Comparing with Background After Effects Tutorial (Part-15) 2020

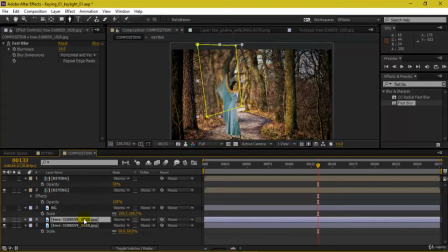[4:12]
so I'm actually adding some blur over here, and this I can actually go to my mask shape and add some feather to it,
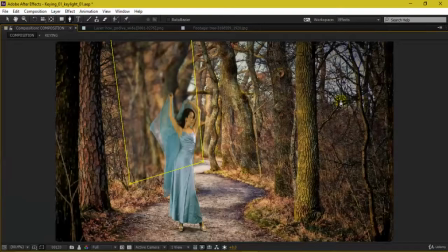[4:21]
something like this, so that a fake blur is been there.
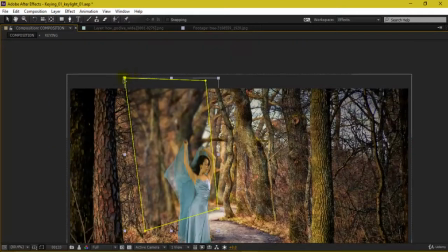[4:26]
So that's pretty fine.
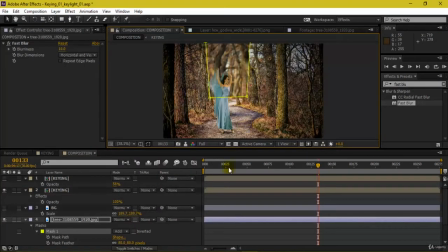[4:38]
Also I can just increase the feather for this.
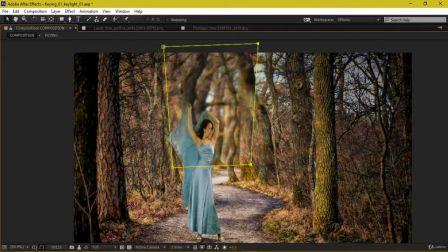[4:47]
So if you see this, it's actually acting as a depth of field over here, a blur depth of field. So it's pretty nice for me.
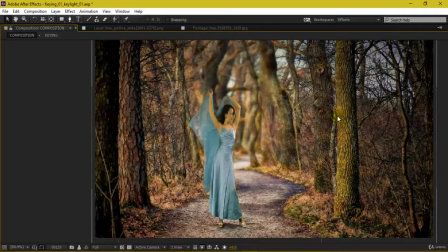[4:58]
So these areas over here are more prominent, and this area over here is actually acting as blurred here,
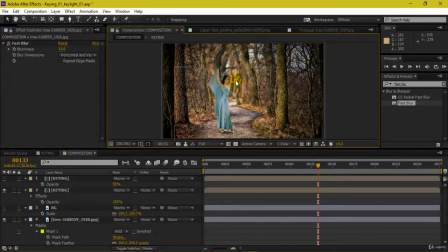[5:07]
or they are not having, as they are not close to the camera, they are not having the depth of field.
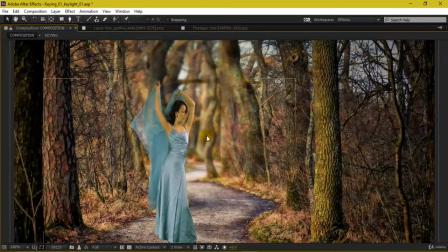[5:12]
So we have actually created a fake depth of field in order to make this look real.
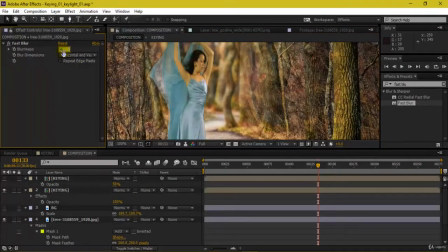[5:17]
We can also control this down and make this to maybe 6.
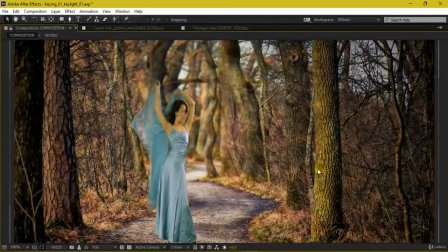[5:22]
So my main agenda of any kind of composition, what I do is it should look actually natural, and it shouldn't be looking something as graphically represented by a normal viewer or a normal layman who is not into the post-production industry.
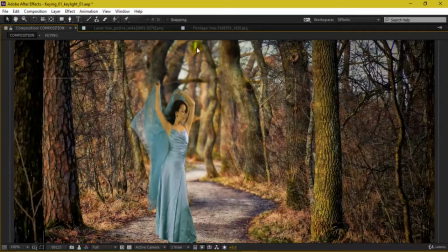[5:37]
So this is what I wanted to look. So if you see this area over here, this is pretty much blurred over here, so that's totally fine. But this nice kind of depth of field or variation from your camera to till the background should be maintained.
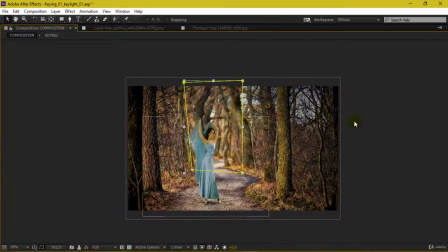[5:51]
That's the reason I've done this. So even if I play this by hitting Ctrl S, of course,
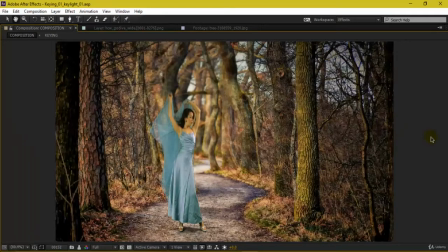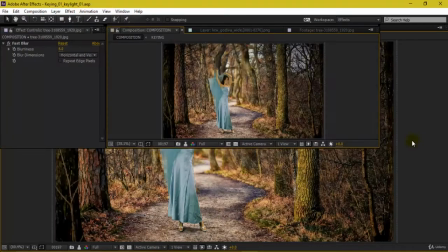[6:07]
this is what I'm actually getting.
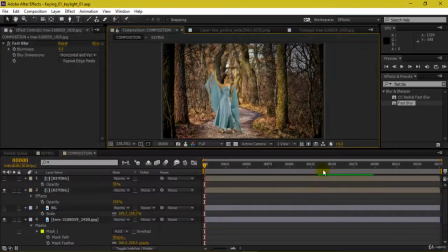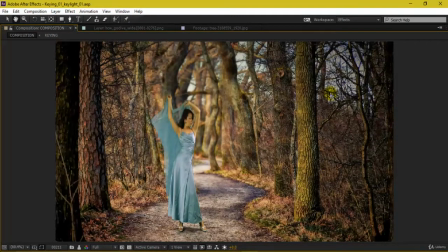So we have also learned about creating compositions and adding fake blurs in order to make your composition look more natural. So this was actually a kind of finishing to your final comp.